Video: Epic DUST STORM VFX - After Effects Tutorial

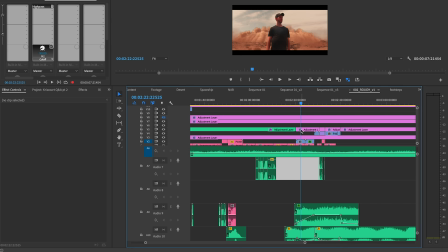489s
Now, the main thing that makes the humor and the tension sort of in this first shot is the fact that the audience, so us,
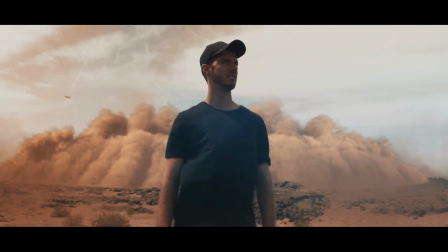496s
sees the dust storm before the character in the scene does.
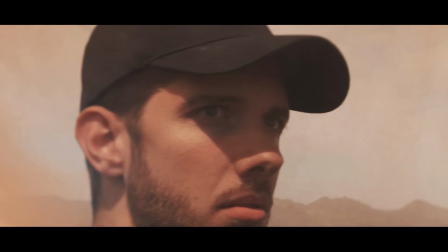499s
And again, this is done in a very basic way, but you can see the effect of revealing things to camera first before your characters in your scene do.
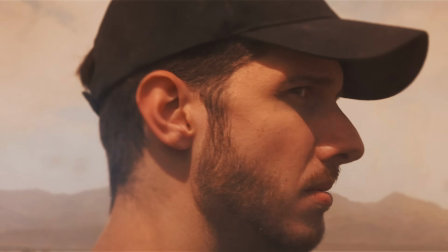506s
Then it cuts to a shot of me actually slowly turning around because we hear the rumble and sort of the vibration from the sound design.
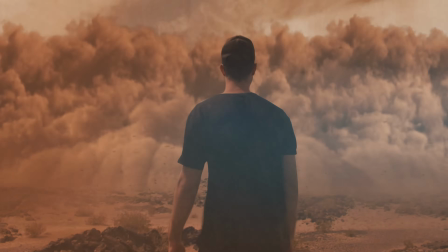514s
And then finally we have the wide shot with the hat flying off, then the coverage of me without the hat running off and then grabbing the hat.
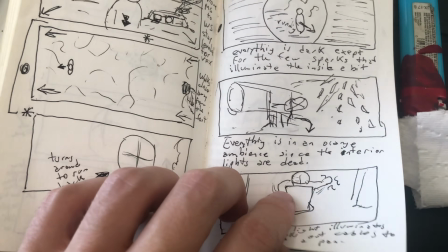522s
So that is essentially the main coverage that we planned ahead of time,
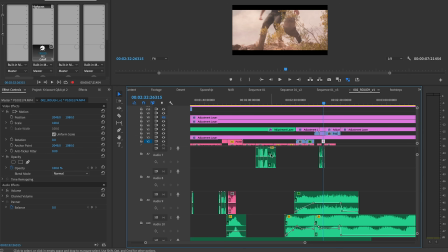526s
and that actually made this effect a lot more realistic because there's a lot more moving parts into it, and it just keeps it more engaging.
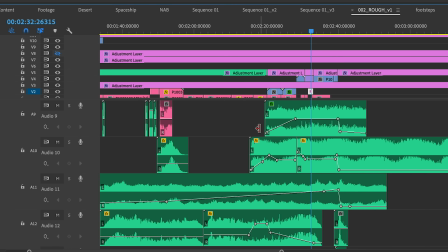534s
Now, as far as the sound design, there's not a lot of really complicated stuff going on.
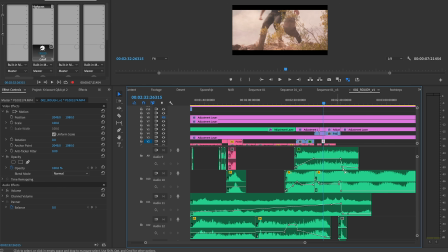537s
It's just basic effects of low rumbles and atmosphere, as well as a few debris hits when the storm passes onto the camera.
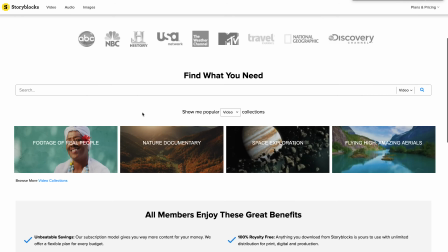545s
And all the sounds that you guys are hearing are from Storyblocks, which is today's sponsor.
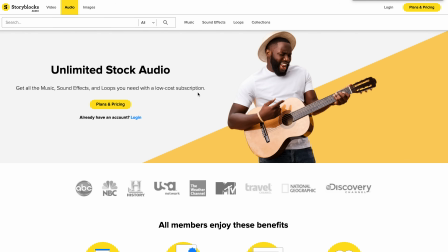550s
It was so crucial to use their audio library for all the sound effects because honestly,
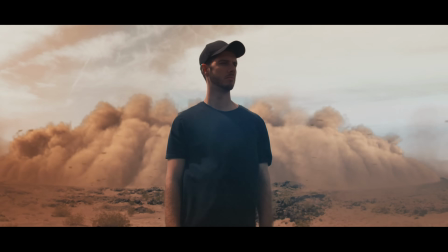555s
getting that soundscape right and getting all those individual sounds for the dust storm to really play
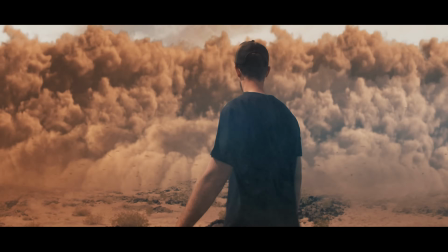560s
well together required me to have access to a huge library instead of just buying individual sounds.
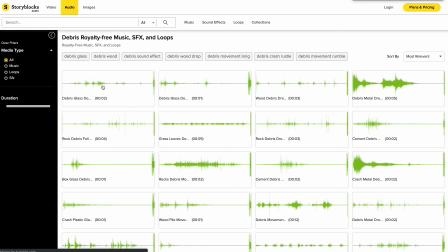565s
So I could literally look for debris and find a bunch of different sound effects that fit some rock debris,
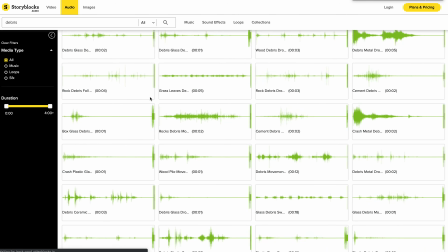572s
for example, for the sandstorm, maybe even a low rumble. And I can literally type this in.
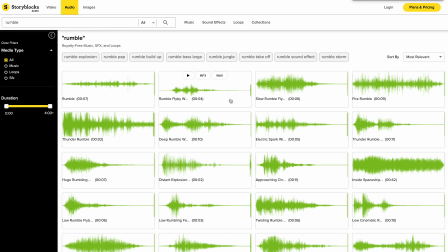577s
So you can see we have a bunch of rumble sound effects. And guys, this makes sound design so much easier and just more enjoyable, because you get to just really experiment with different sounds, throw them in without worrying about, you know, spending money on the individual sound effects.
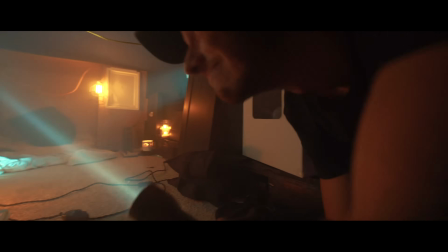592s
And I'm using this in a YouTube video, but of course you guys can use these sound effects for commercial projects, non-commercial projects.
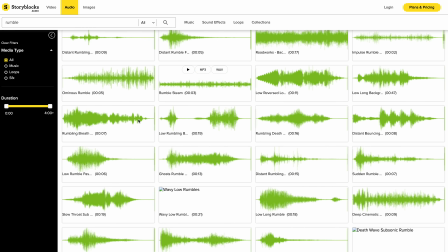598s
So I really think it's super valuable. So get yourself a membership and get access to unlimited downloads of sound effects, music, and audio loops.
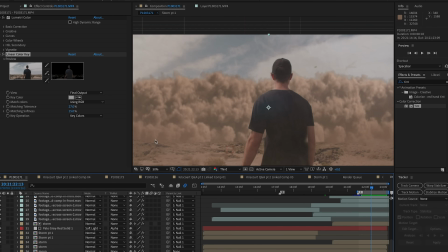606s
All right, guys, I really hope you enjoyed this video and it was useful to see a little bit of this process.
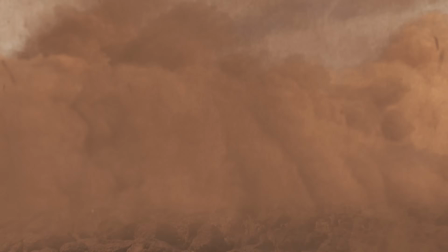611s
It was a lot of fun doing this type of visual effect, and you guys will get to see it in tomorrow's video if you're watching as soon as it's posted.
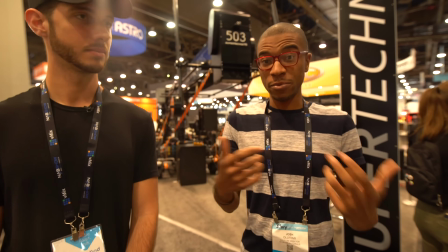617s
Don't miss it out, because we talk about networking for filmmakers, which, guys,
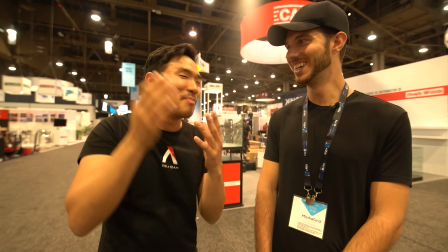622s
networking and collaboration is probably the most important thing for you guys to get on more projects,
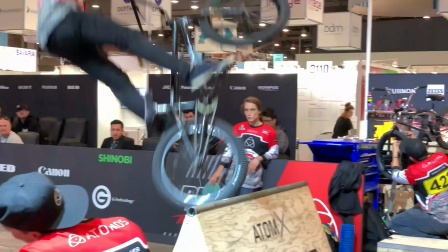628s
get more work, and tell better stories. So tune into that and subscribe if this is your first time for more tutorials and filmmaking videos. My name is Chris Trini, and I'll see you in the next one. I'm gonna get some sleep, and hopefully I'll feel better soon.